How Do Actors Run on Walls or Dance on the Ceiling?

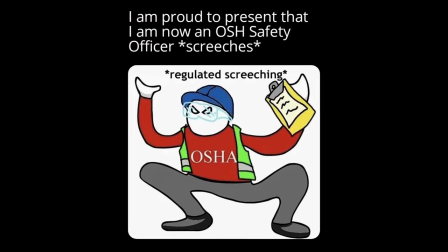First, modern safety regulations would probably add extra complexity and cost to the build.
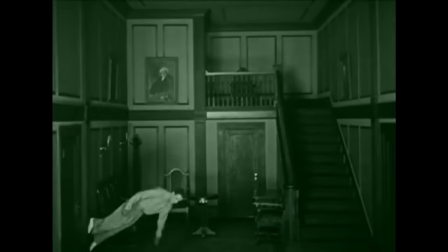Second, unlike most of the movies described in this video,
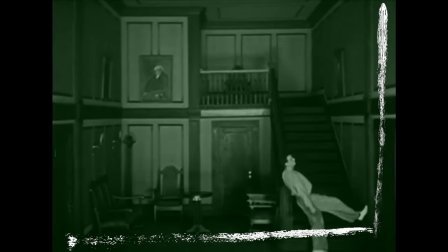When the Clouds Roll By was filmed in a 4:3 aspect ratio, which lends itself to more vertical staging.
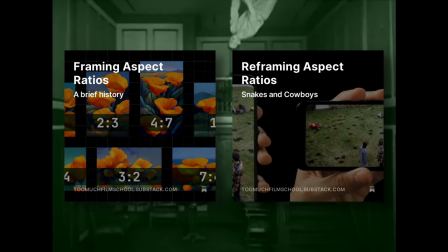See my recent posts on the Too Much Film School Substack for more on aspect ratios.
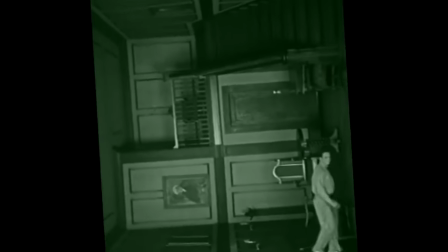So why include the stairs at all? Remember, this is the first time anyone has ever seen the rotating room gag.
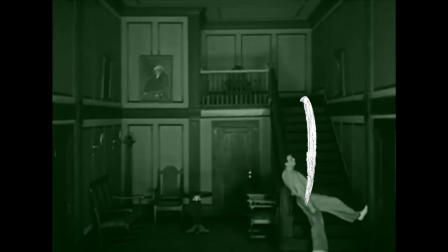The stairs set up the expectation that Fairbanks is going to flee upwards, which he does, just not in the way the audience expects.
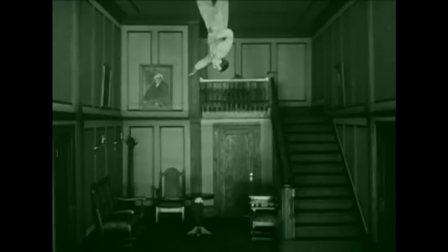The sequence also attempts a trick which is difficult even with more advanced technology, showing characters upside down and right side up in the same shot.
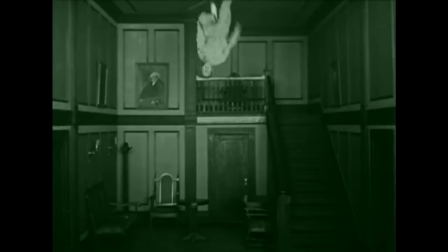It starts with a subtle jump cut that Fairbanks helps hide by making this little gesture here, a trick that, again, is still used to this day.
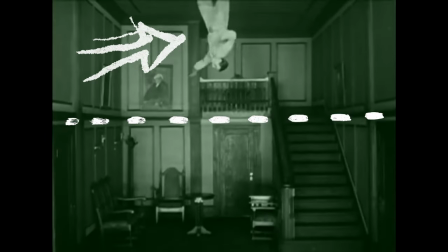Because your eye is focused up here, you're less likely to notice the cut down here. This distracts from the split screen, created entirely in camera.
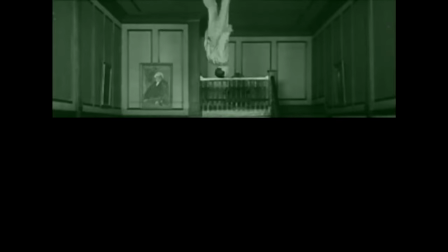First, by matting out half of the screen to record the ceiling, then rewinding the film and doing the opposite for the floor.
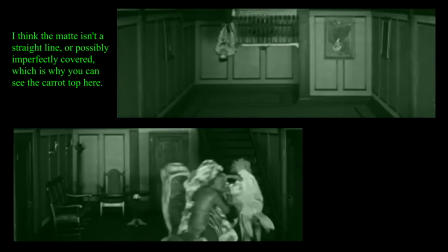Fairbanks is actually doing a pull-up here, while the actors in vegetable costumes try to keep their fronds from crossing the mat line.
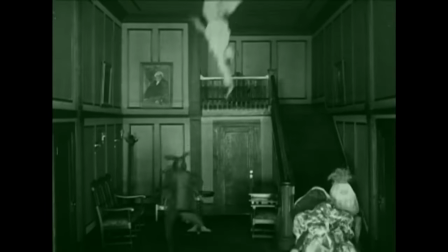As far as I've been able to determine, and I'm risking Cunningham's law here, that was the first and last time anyone tried a revolving set until Royal Wedding.
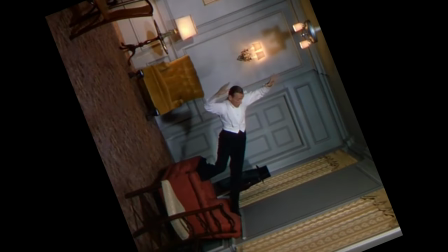Fred Astaire says he came up with the idea in the 1920s, so it's possible he had seen When the Clouds Roll By, although I can't find a specific record of that.
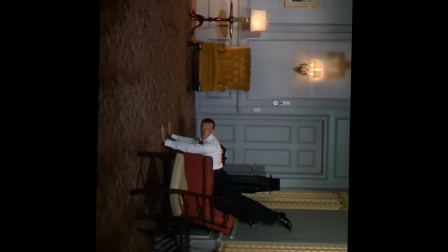The Royal Wedding set is more filled out, with furniture, paintings, even hanging lights.
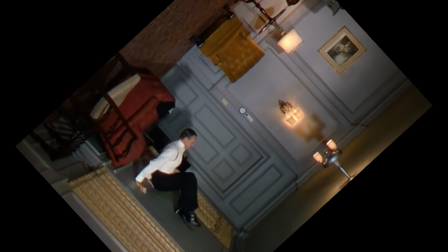All that set dressing needed to be secured during the room rotation, which allowed for more interaction between Astaire and his surroundings.
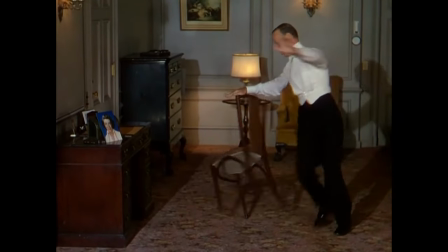In particular, before the room starts flipping over, he dances with a chair, then later he does this.
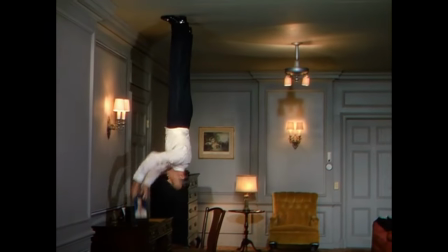It's a better trick than Fairbanks hanging from the banister, since the audience wouldn't assume that the chair is fixed in place.
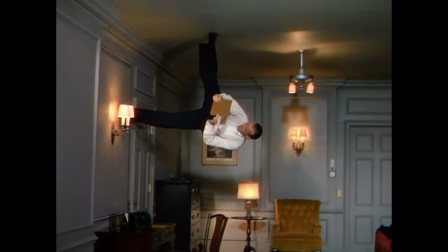And of course, this picture had to be secured with sticky tack or something similar, so it wouldn't fall until Astaire grabbed it.
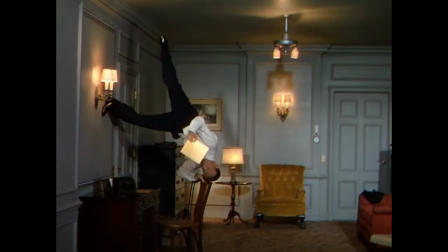In addition to the physical differences, the scenes embody very different tones.
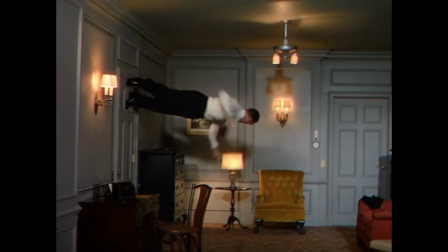Fairbanks' dream sequence was surreal, while Astaire's dance portrays the exuberance of love.
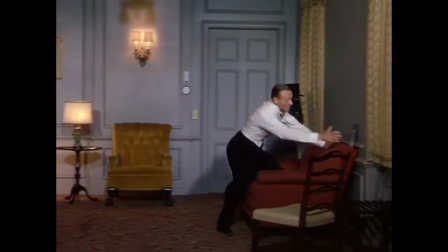Interestingly, Royal Wedding is the only movie in this video essay that has no narrative justification for flipping the set over.
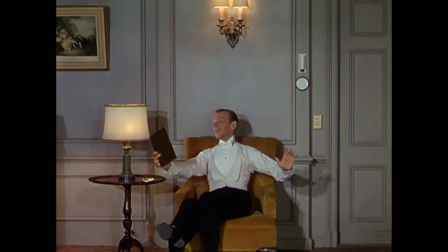It's not a dream or hallucination, he's not in outer space, it's simply genre conventions that allow Astaire to dance around the room.
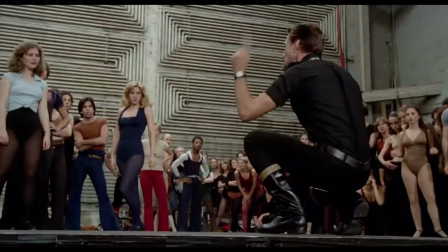As Bob Fosse once said, "It's showtime, folks. The time to sing is when your emotional level is too high to just speak anymore,
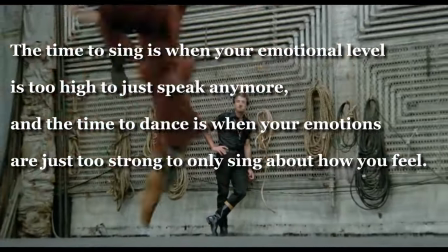and the time to dance is when your emotions are just too strong to only sing about how you feel."
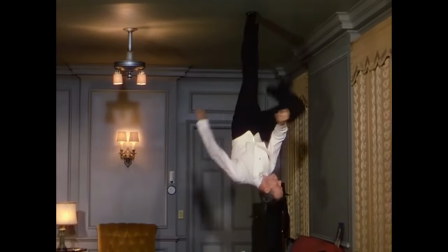Fred Astaire goes further, dancing on the walls and the ceilings, but of course, he's not the only one who's dancing on the ceiling.
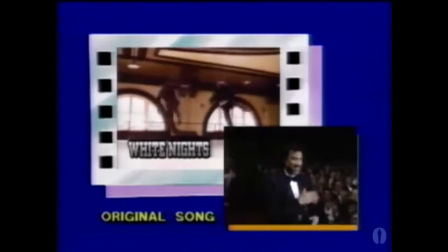Stanley Donen later produced the 58th Academy Awards. He met with Lionel Richie to discuss his performance of Say You, Say Me, which went on to win the Oscar that night.
Just so happens when he walked in the room, we were doing Dancing on the Ceiling. And he said, "You know, I did the first Fred Astaire Dancing on the Ceiling.
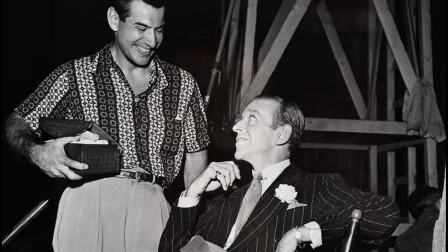Have you made up your mind yet about a director for your video?" I said, "Well, we have a few names in the pot." He said, "Well, would you consider me? Not only would I consider you, you can do it."
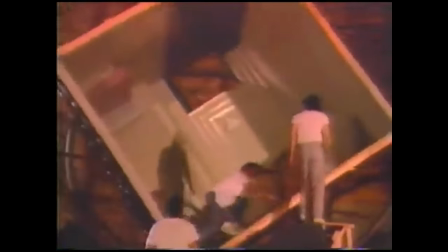I'm going to be honest with you. It took Fred Astaire solo, all by himself, 6 weeks to work on this little thing of walking on the ceiling. We did it in a week and a half, really. 4 days of actual practice, and I must tell you that I could have used about another four of Fred's six to make it work.
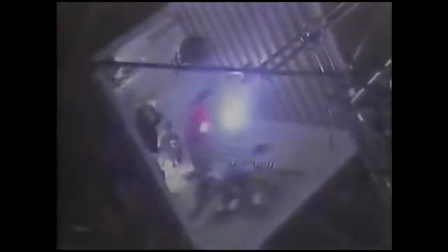Lionel likes to make you think that he can't dance, but he can.
The music video wound up being even more complicated than the feature film, with more dancers and a larger set.
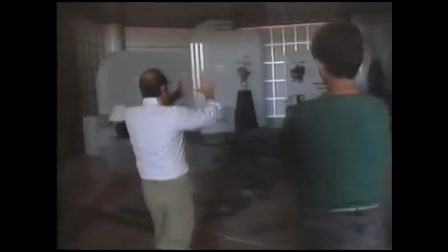In fact, the crew had to build three identical sets. One set was built the normal way, one was entirely upside down, and of course there was the rotating set.
Went to the set now, we're making some additional changes in this set, which means we have to change this set, and then we have to change that set. Everything we do has to be done three times, one time upside down. So it's tricky.
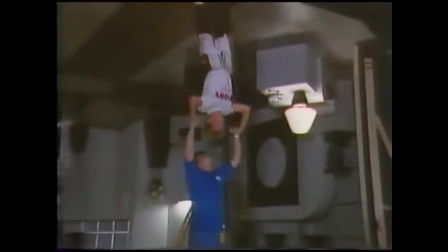Besides running along the walls, some partygoers even flip directly from the floor to the ceiling.